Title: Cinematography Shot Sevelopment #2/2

Hi there, and welcome to another in my series for cinematographers. Well, I've been shooting films for over 30 years professionally, broadcast documentaries and dramas,
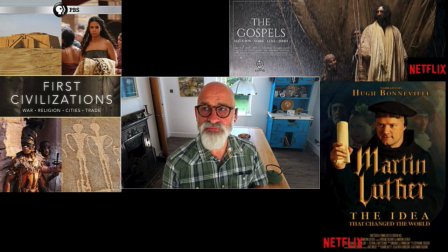but this is where I like to informally just talk about the craft that I've learnt.
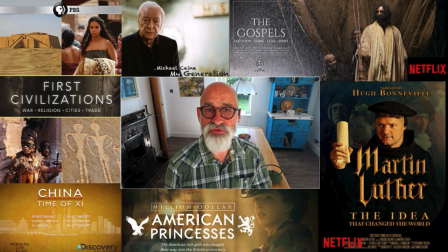And wherever I can, I use examples that I've shot myself, just because those are the ones that I know most about,
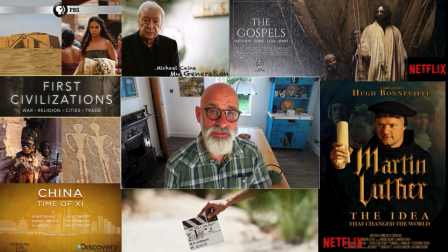where the lights are, which lenses we've used, and what's motivated the camera to move or not to move.
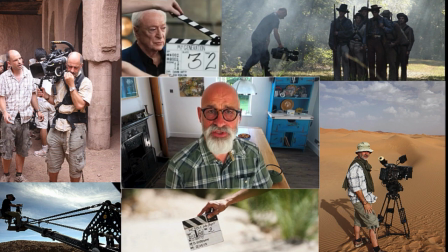Plus there's all sorts of other little tips and tricks that I'll throw in, which don't make it to the textbooks, but they always seem to affect the way a scene is shot on the day. So there'll be something for you wherever you are on your journey into the camera department, be it a trainee, an assistant, an operator, or even a DOP in your own right. One of the key ways to develop as a cinematographer is to work on your shot development, so you can bring to your director a lyrical way of telling the story, which is an alternative to cutting to and fro across a scene.
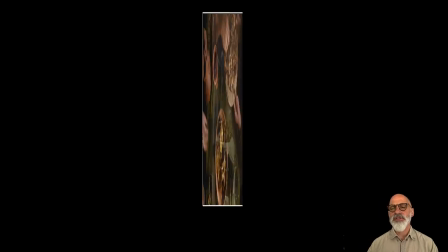I've included this shot because it's, again, shot development.
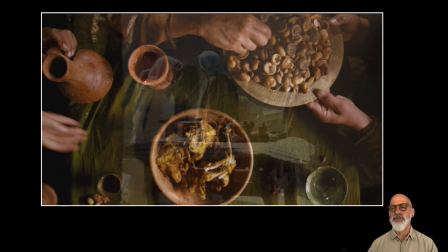It's one shot designed to cover the bulk of a scene. It has been cut up by the editor, in fact. I've actually tried to stitch it back together again just so that I can show you how the shot was designed.
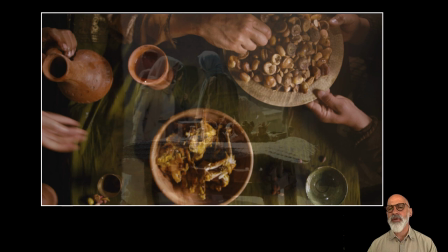And I've done it on a jib which is on a track, and the camera is underslung on the jib.
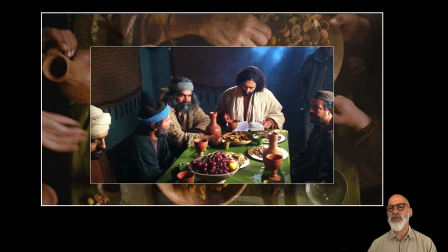I think I've got a shot of the arrangement which explains it a little bit,
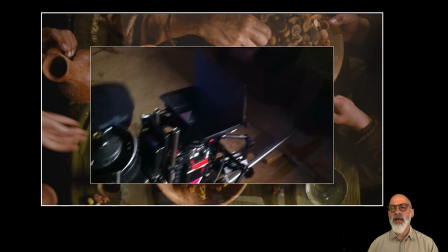but it starts off looking down directly on the table, and I'm just going to play the sequence now and let you watch it.
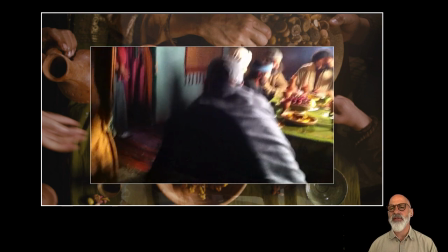There are a couple of funny little dissolves in there that I put in where the camera cuts away.
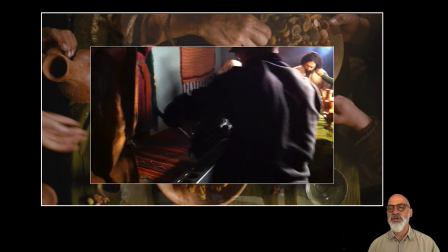You can just ignore those.
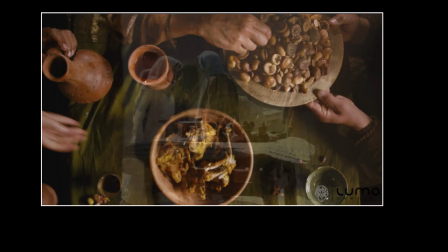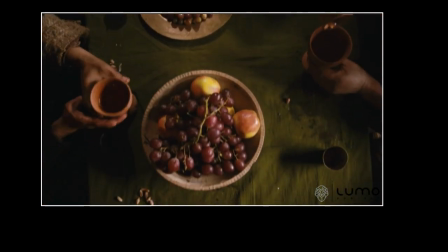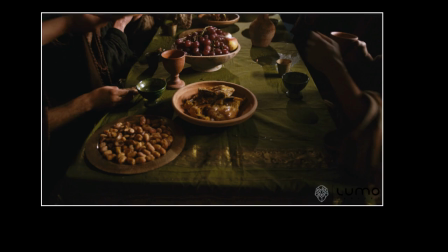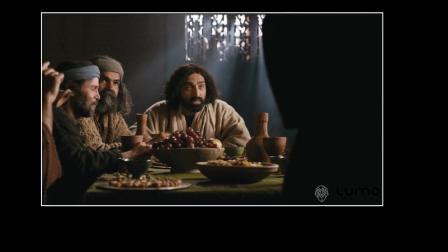Jesus answered, "How can the guests of the bridegroom fast while he is with them?
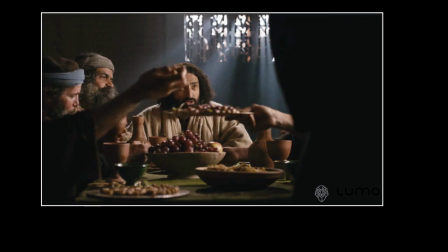They cannot, so long as they have him with them.
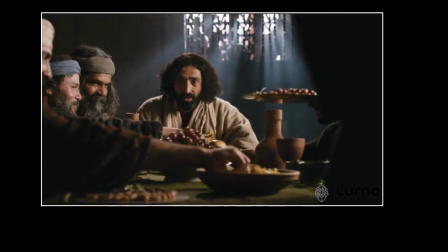But the time will come when the bridegroom will be taken from them, and on that day they will fast.
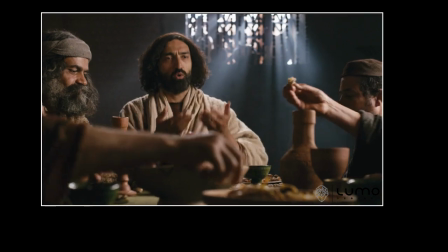No one sews a patch of unshrunk cloth on an old garment, otherwise the new piece will pull away from the old.
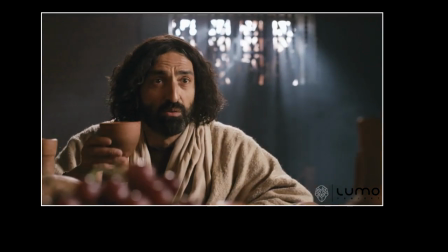Wine will burst the skins, and both the wine and the wineskins will be ruined.
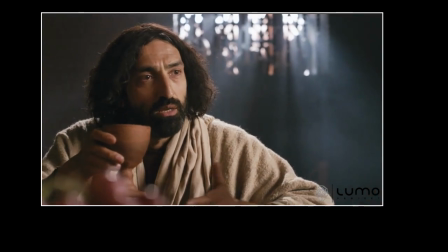No, they pour new wine into new wineskins."
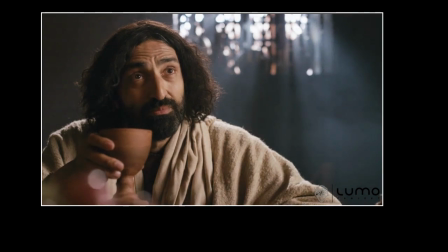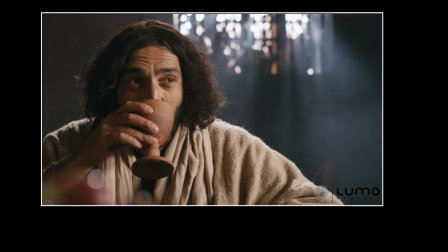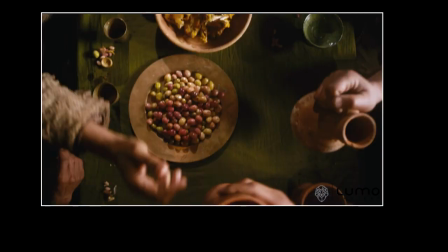So let's go through the shot development of this. It begins looking vertically down over the table. Camera's on the jib and on the track, and the whole thing just unfolds as this top shot
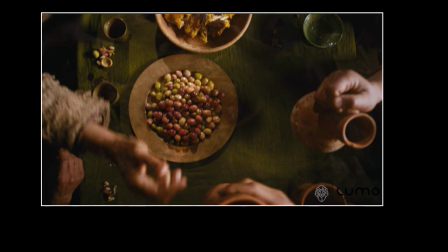tracking down across the table, and it just reveals the action and just establishes the scene of a dinner table.
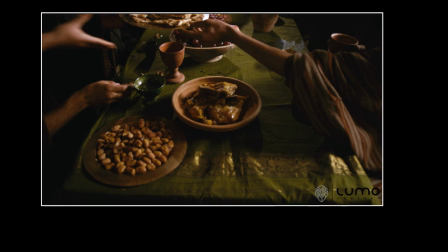The shot then develops from that top shot into a wide shot at the end of the table, so there's a little transition move, and then it establishes the wide shot which traditionally you would have begun the scene with at the very start.
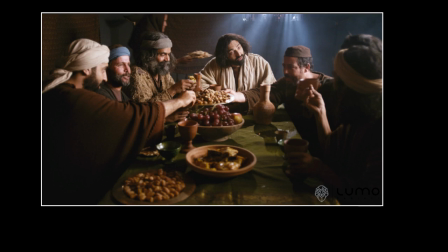And there is that traditional frame, if you like, finally establishing the whole scene. It's worth just mentioning the lighting there. A key light coming in from the side on the right, as if there's an open window there, and then a strong backlight on the main character.
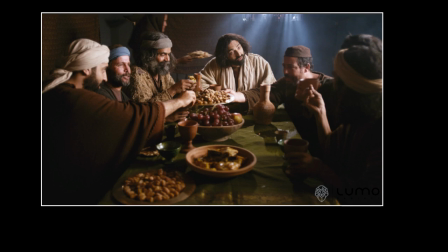So he's the only one in the scene who's got a true backlight, and it's centered on him for metaphorical reasons.
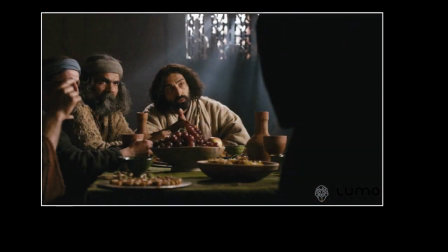And I've put some smoke in so that you can see the beams of light coming through that window. And then the camera just gradually then pushes in on that track through the person on the right. And the whole thing just gradually develops.
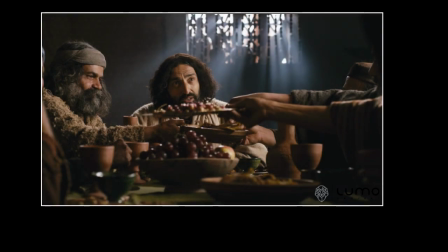And as it goes, of course, I've choreographed all these people to hand food across the table. So what is really a little boring little speech, if you like, has shot interest, and you've kept the interest going by kinetic energy going through the frame.
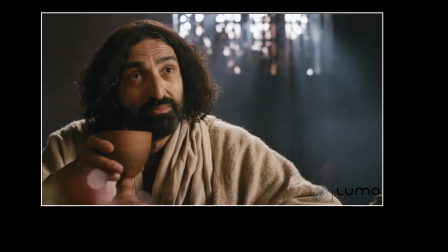And then we finally get to this end piece, so that 35mm has been used to give you the wide shot and then end up on this mid shot, really, where there's nice sharp focus on him.
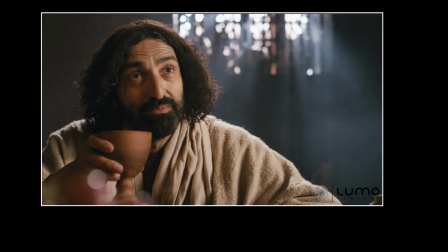I've got a wide aperture on here, so I've got a depth of field which gives you that little kind of bokeh in the bottom left hand corner. Somebody's passing something, and then in the right above it's also gone soft,
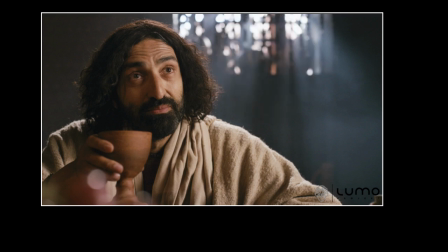so the lens sort of develops its own character through the duration of the shot.
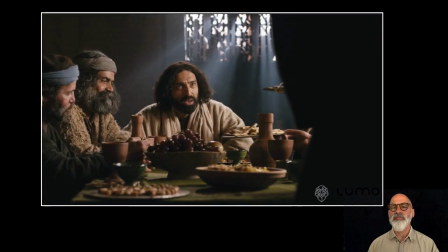So I really wanted to give some informality into this whole scene,
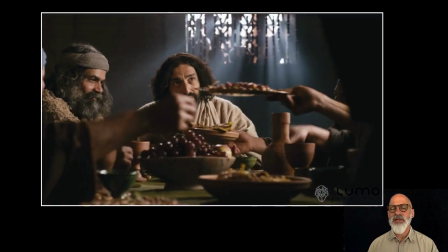so I've kept that camera really underslung low so it can creep through all this action.
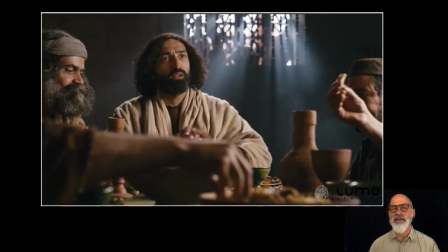And I've made sure that the actors here keep handing each other bits of food and stuff just to keep the action going,
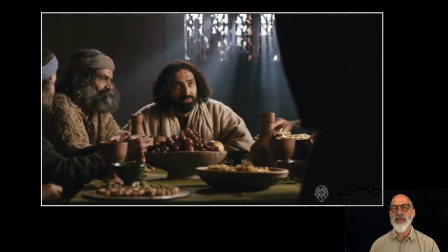so it feels real and you're drawn into the story.
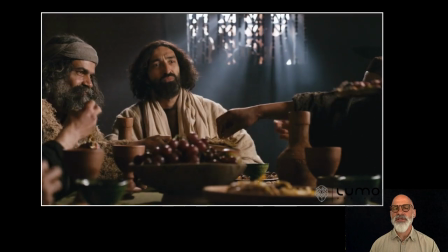So the camera keeps pushing through this stuff, just skirts over the top of the grapes, and that lens keeps pushing in,
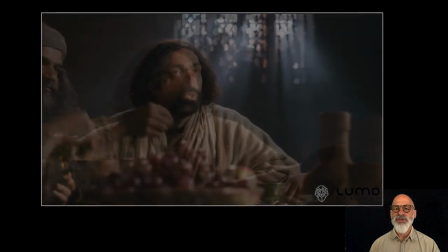still on a 35mm lens, and it pushes into quite a nice single backlit,
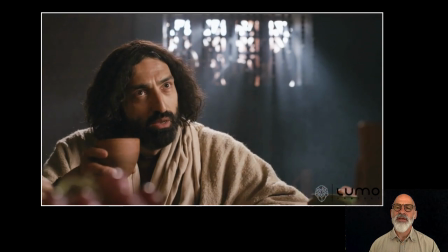and the side lit from the right hand side, and a little bit of candlelight coming in from the left, just flickering.
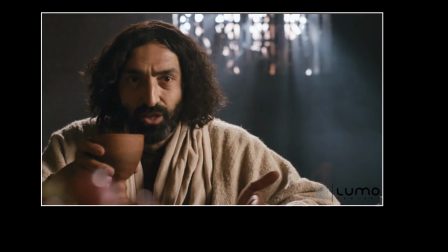And that effect is just created with a little Mizar or a dado light
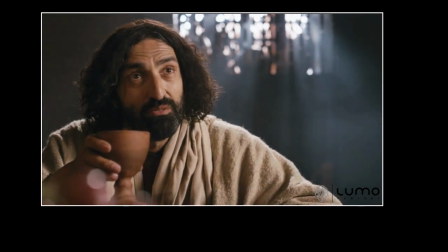softened up with some trace and somebody flickering the dimmer switch.
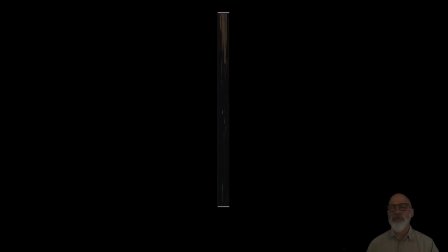Now here's another scene which I've filmed in one shot with no cutaways.
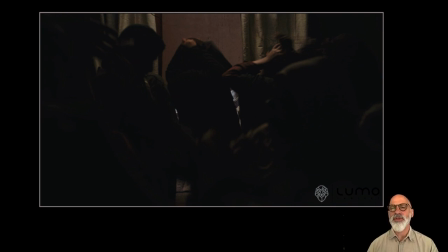I've sold it to the director. I said, listen, we can do this in one shot if we can just rehearse it, choreograph it a couple of times. It means you won't get any cutaways unless you've got time to go and get them. I think we did shoot 1 or 2 cutaways, but I don't think they're used.
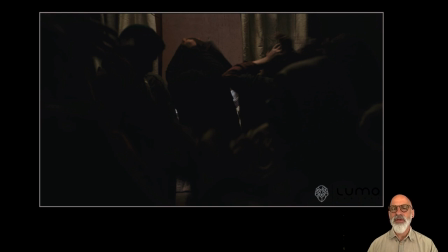In fact, the editor has shortened the scene a little bit, so there, although it's one continuous camera move, there is a little dissolve you'll see.
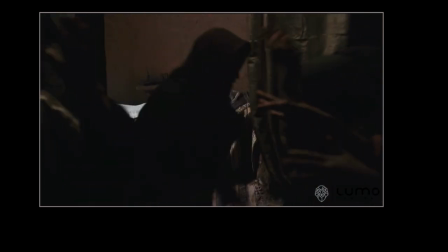When they came to the home of the synagogue leader, Jesus saw a commotion, with people crying and wailing loudly.
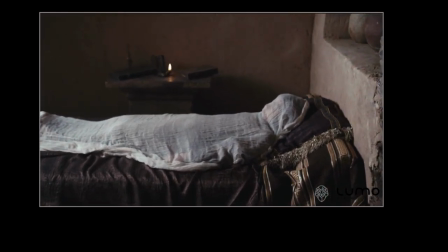He went in and said to them, "Why all this commotion and wailing? The child is not dead, but asleep."
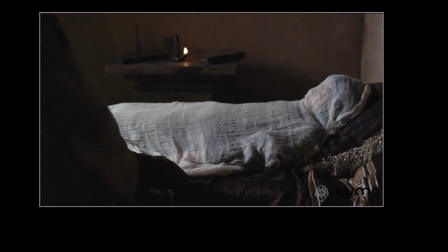But they laughed at him.
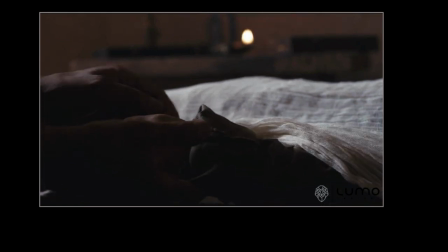After he put them all out, he took the child's father and mother and the disciples who were with him and went in where the child was.
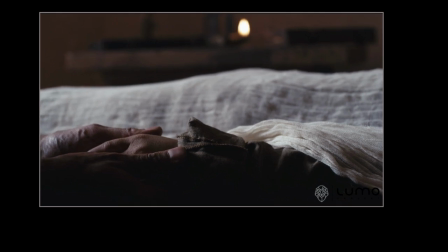He took her by the hand and said to her,
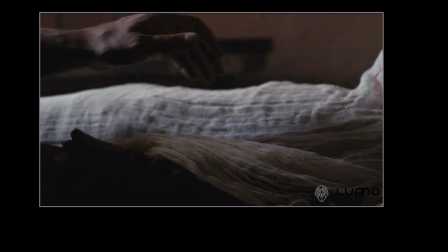"Talitha kum," which means, "Little girl, I say to you, get up."
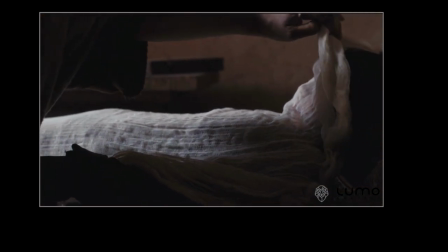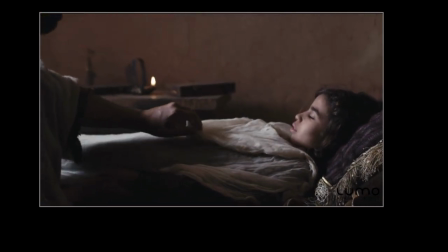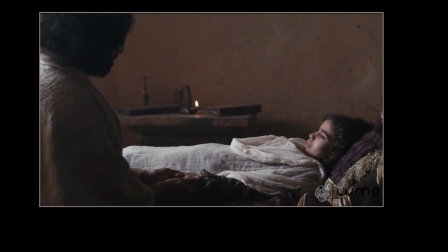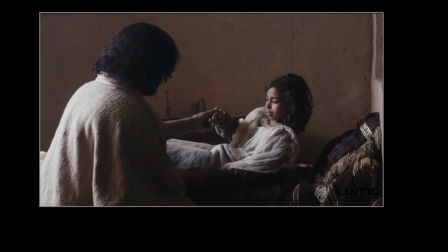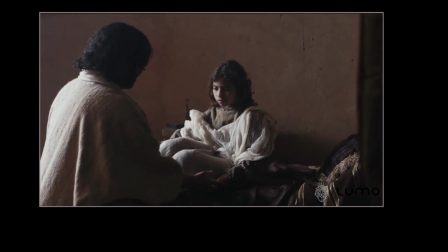Immediately, the girl stood up and began to walk around.